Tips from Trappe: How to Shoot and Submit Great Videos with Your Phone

Hi everybody, it's Matt Trappe, here to give you some tips and guidelines to help you create some great footage for the Community Voices project. Thanks for helping us out. For the Community Voices project, we're asking you to submit two different types of footage. The first is an interview style clip, just like this, where you're talking to your phone and you're telling us your story. Maybe you're speaking to the themes or the prompts that we've given for that particular project or that particular month. That'd be really helpful. The second type of clip is called B-roll. B-roll is any other footage outside of the interview footage that supports your story. Whether it's running or not running, anything that supports the prompt and the theme and the story you give us would be really helpful. Now, on with the tips. First thing to do is to check your phone settings. Make sure that your camera on your phone is recording video at ideally 4K at 24 frames per second,
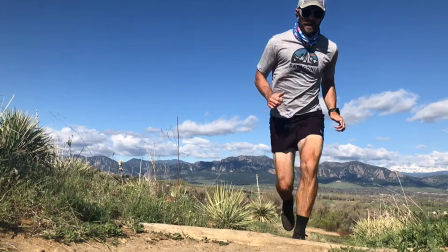or at a minimum 1080p at 24 frames per second. If your phone's capable of shooting slow motion, check those settings as well. 1080p at 120 frames per second is ideal and is really all that we need to work with. Another thing that's helpful is to talk to your camera, tell us your story, but do it from eye level, sort of like this. It's a lot more pleasant to look at than down like this.
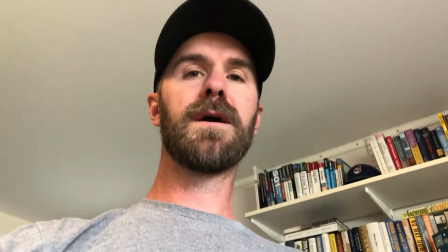If I'm holding it low, or maybe like this, if I have it at a table, it becomes a little bit of an awkward angle to be watching somebody talk from.
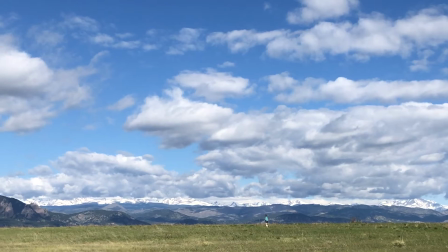When you're shooting B-roll, please set the camera down on a tree branch, on a rock, on a bench, even on the ground.
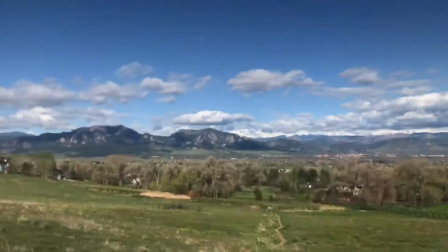Don't run with your camera because that footage is often way too shaky and just not usable for us.
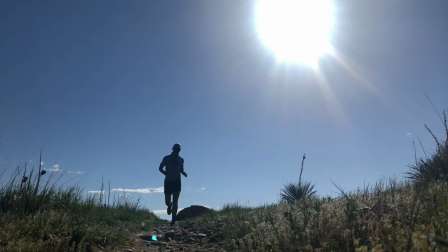Another thing to keep in mind is the direction of the light when you're shooting B-roll or when you're shooting your audio, when you're talking to your camera. Right here, I have a light right off in front of me. It's the window, and the light coming in the window lights me in the background up just great.
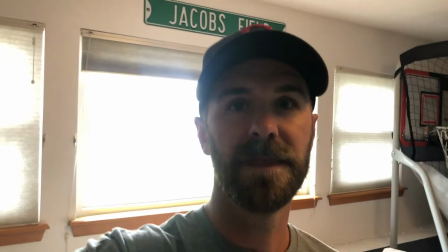If I stand in the same place and I just pivot around, now it's really awkward. Now there's a big bright light source behind me.
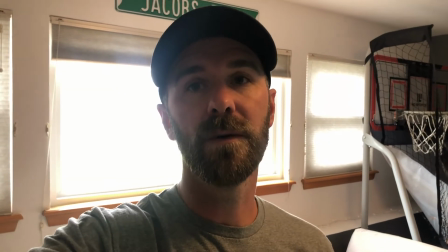I probably look either really dark or the background looks really blown out. So think about where the light is and always keep the light in front of you. It helps us a lot if you shoot horizontally. We all like to shoot vertically on our phones because that fits a phone screen. We aren't watching all films on our phone. Last thing I'd recommend to do is to shoot your interview first. When you're talking to your camera, when you have ideas of what you're gonna say, it flows real freely. Then start to think about what you said, go back and try to match B-roll to fit with what you had talked about. If you shoot the B-roll first, you might end up talking through something and thinking, I should have shot this, I should have shot that. So shoot the interview first, then shoot some B-roll for us that sort of fits with the things that you talked about in your interview.
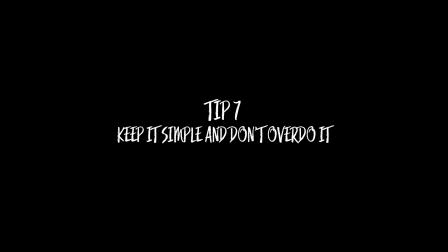Everything I shot in this video was all on my phone. I didn't use a tripod, I didn't use any equipment at all whatsoever.
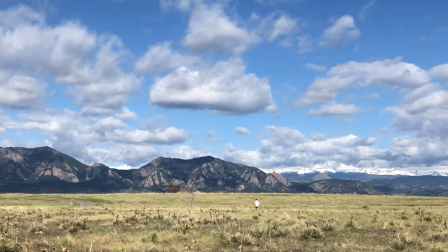Took my phone on my run, snapped just a few shots, nothing crazy, and then spent some time just holding the phone out in front of me, eye level, and talking to the camera. So anyone can do it. You guys are gonna do great. Send us everything you've got, everything. Don't worry about whether it's good or not. Don't try to edit it. Don't try to put any filters on it. Just send us your raw clips, and let's see if we can make something cool. Oh, and one more thing.
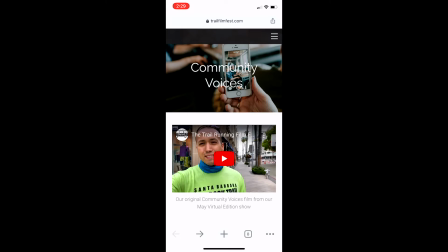On the Community Voices page at trailfilmfest.com,
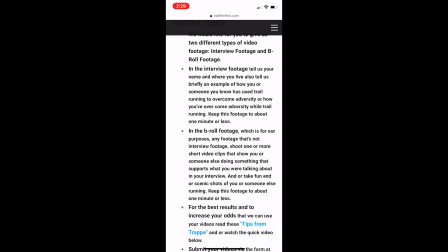scroll through the instructions that you've hopefully read, and at the bottom is how you submit your videos.
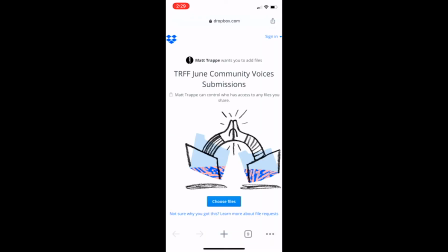There's a link to submit your videos, which takes you to a Dropbox page. On that page, it allows you to choose your files, click your photo library,
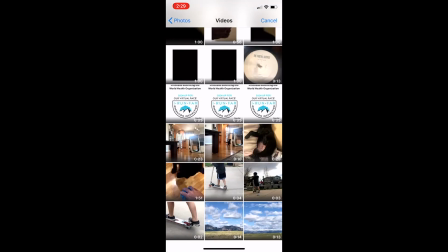pick the video that you'd like to submit, click done,
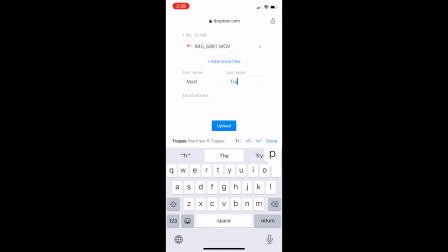enter your first name, enter your last name, enter your email address,
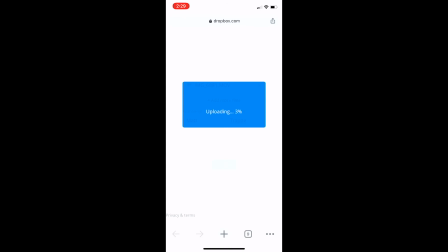and click upload. Once it finishes uploading, you'll see a confirmation page, and then you'll know you're all set.
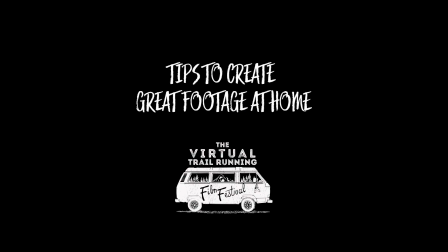Thanks again, everybody.